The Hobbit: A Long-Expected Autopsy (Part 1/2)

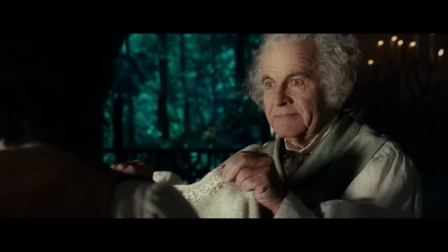Fool of a Took.
Before this scene, we've set up the Mithril armor.
Mithril.
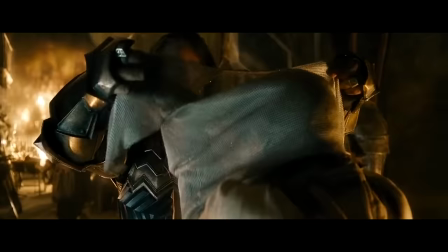As light as a feather and as hard as dragon scales.
Which Bilbo got from Thorin and the Hobbit and gives to Frodo.
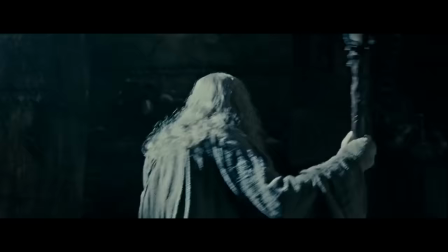During the scene, Frodo gets stabbed by the troll. Everyone's like, oh no, he dead, but I'll wait.
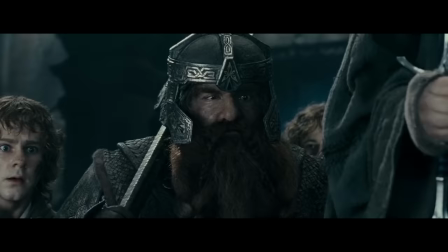Remember that Mithril armor?
Mithril.
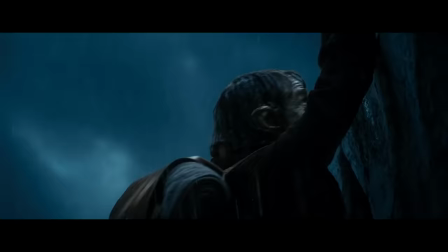So with the storm giant scene, again, we're straining believability by oscillating between the mortal Bilbo hanging from a ledge and needing a rescue,
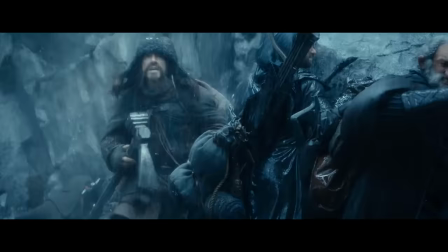and the cartoonish, literally everything else in the scene.
The legends are true!
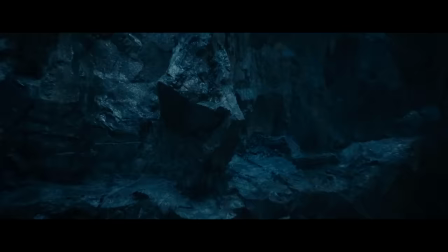Giants! Storm Giants!
It culminates in this moment. They're on the knee of a giant who ostensibly smashes them into the side of a cliff.
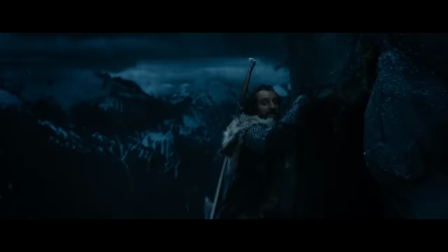No!
But no, they're fine. See, they're fine.
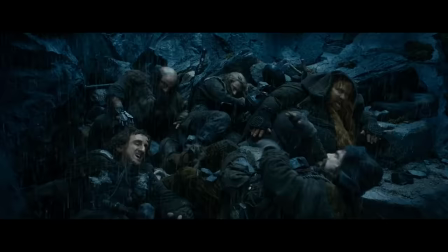Whatever, let's go.
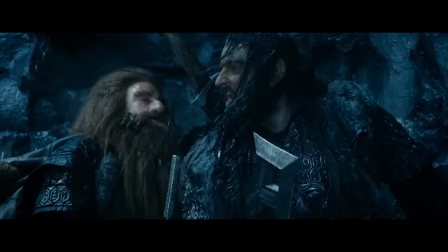Unlike the troll scene in Fellowship, where Frodo reveals the mithril armor, there is no payoff here.
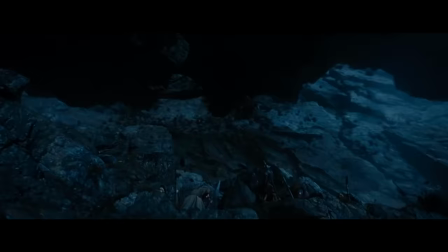No one's skill that had been set up in an earlier scene saves them. It's just a wildly unlikely coincidence that they survive, action that goes nowhere and advances nothing.
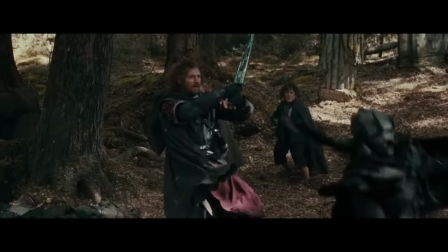So unlike with Rings, where we have a constant sense of mortality and the physical pain these characters are going through,
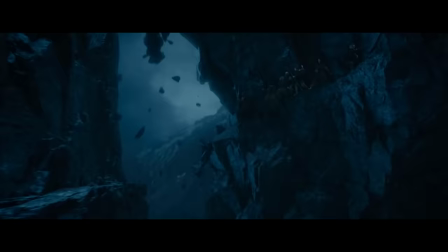in The Hobbit it's like action figures being smashed together, there's never any real sense of danger.
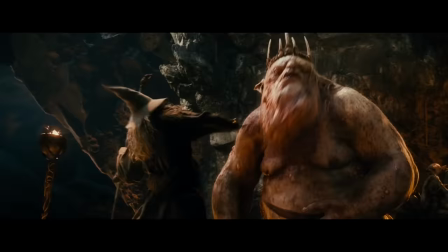When they get caught by goblins, Gandalf shows up and they cut through them like butter. And to be clear, this is not about knowing what the outcome of the scene is just because you've read the book.
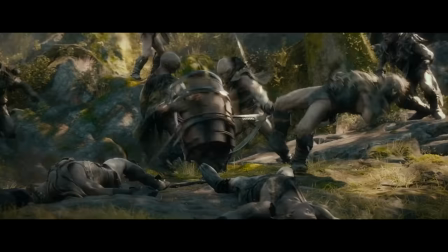You can still feel tension as an audience member, even if you already know what the outcome of the scene is.
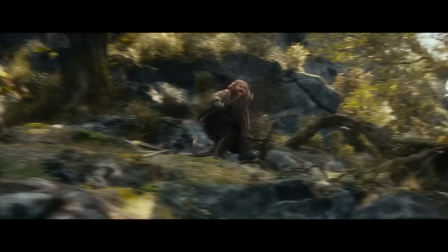And there's nothing wrong with a playful cartoony tone in and of itself,
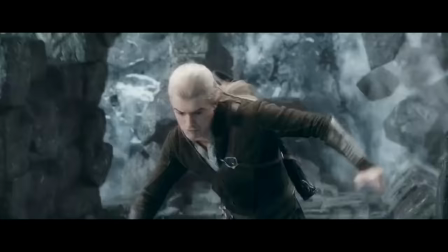but it's really hard to include that in a narrative that also has these dramatic moments of physical danger.
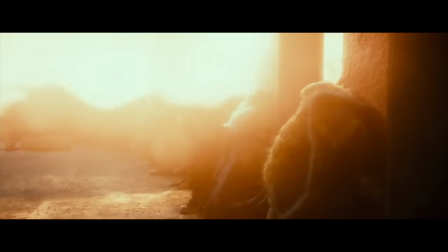If this doesn't kill them, and that doesn't kill them, and that doesn't kill them, then what would?
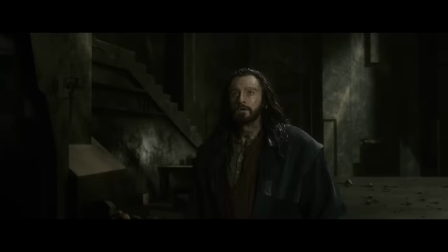In order to maintain tension, the rules of the universe have to be consistent, and we need to believe that these characters are in danger.
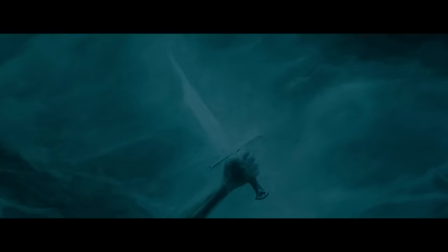It goes without saying Bilbo and Gandalf surviving, for instance, is a foregone conclusion that can't be helped, but there are ways to build tension in an already popular story.
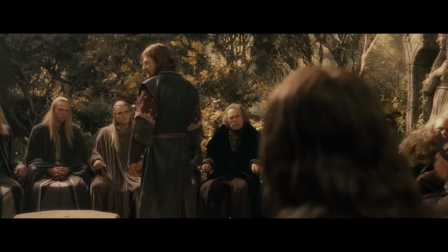Fellowship of the Ring takes a character like Boromir, and it fleshes him out with an understandable personal conflict and friendship with the Hobbits,
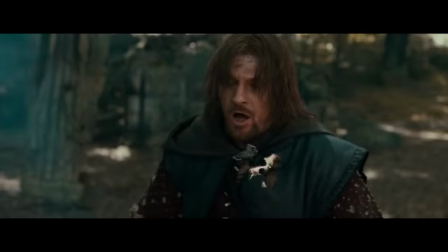so that when he does die, it feels way more upsetting and meaningful and, well, human than it did in the book.
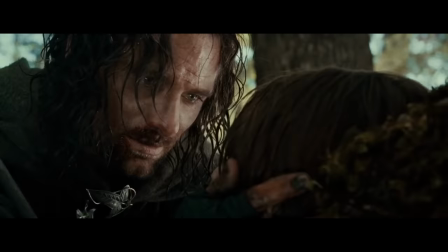Tolkien didn't really care about Boromir as a character, but Jackson and his co-writers keyed into his humanity,
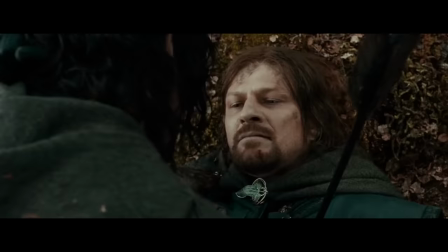and the result is one of the strongest, most memorable performances in all three films.
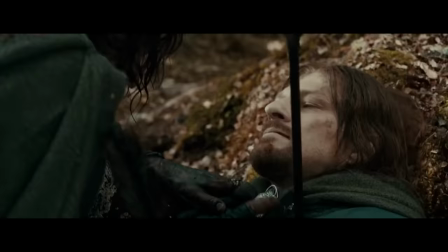The entire character of Boromir is an excellent example of the way movies can improve upon their source material.
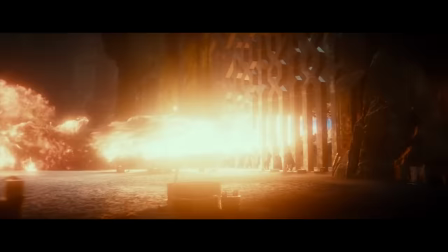The movie...it is over.
But these are all style choices. To me, the biggest issue with The Hobbit movies was instead of letting the movies be The Hobbit...
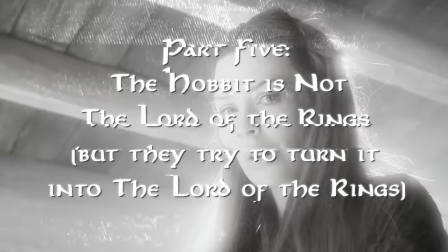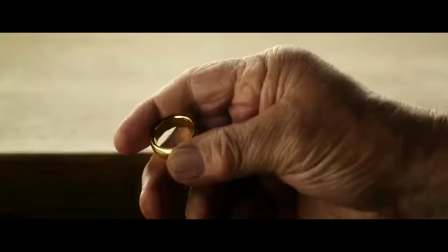The biggest mess in all three films is the attempt to make the central conflict in The Hobbit directly tied in with the central conflict of The Lord of the Rings.
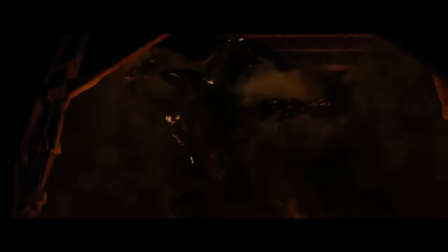Because it just isn't, except maybe in that really, really distant Silmarillion way where all bad things like dragons and orcs,
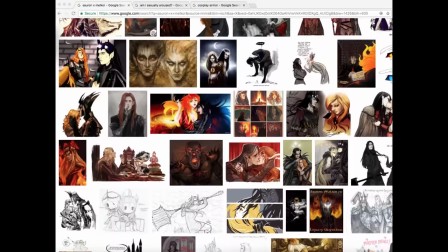etc. all originate from the same bad one dude. By the way, if you want to go down a fun rabbit hole, Google image search Sauron Melkor fan art.
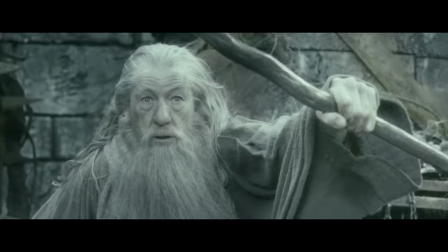It is a trip. Even in Tolkien's awkward retrofit where we find out that the Necromancer was Sauron the whole time, it's almost completely irrelevant to the conflict in The Hobbit.
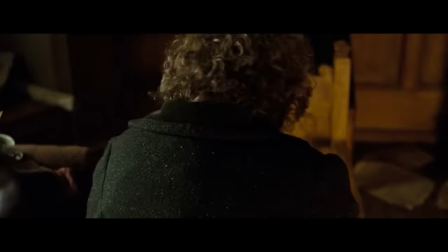Gandalf mentions that Sauron is over here somewhere in the Fellowship of the Ring,
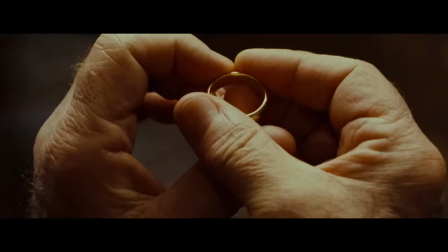but it doesn't really mean anything to either narrative except for helping Gandalf put two and two together when Bilbo starts acting weird.
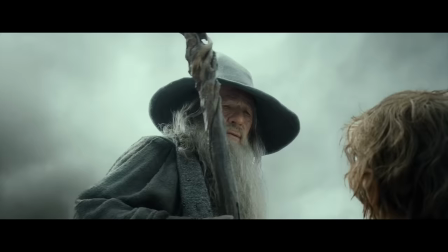You want it for yourself! Bilbo, baggins!
So their solution was to double down on what was, even to Tolkien, kind of a contrived throwaway line to get Gandalf out of the picture.
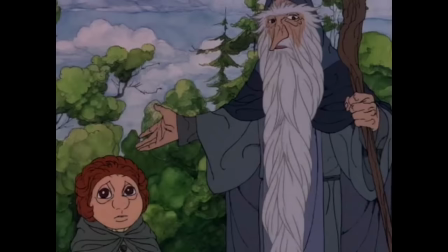Now, now, I am already late because of bothering.
It works in a children's story,
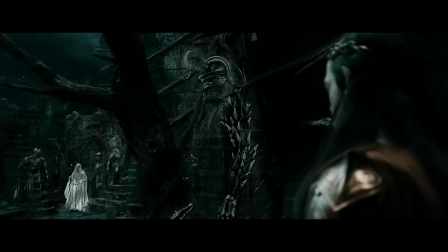but when you take a plot device to get Gandalf away from the party and then try to develop it into this lush world-building Are you in need of assistance,
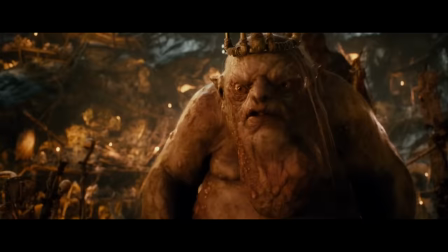my lady?
Still, there had to be a better way to make this work.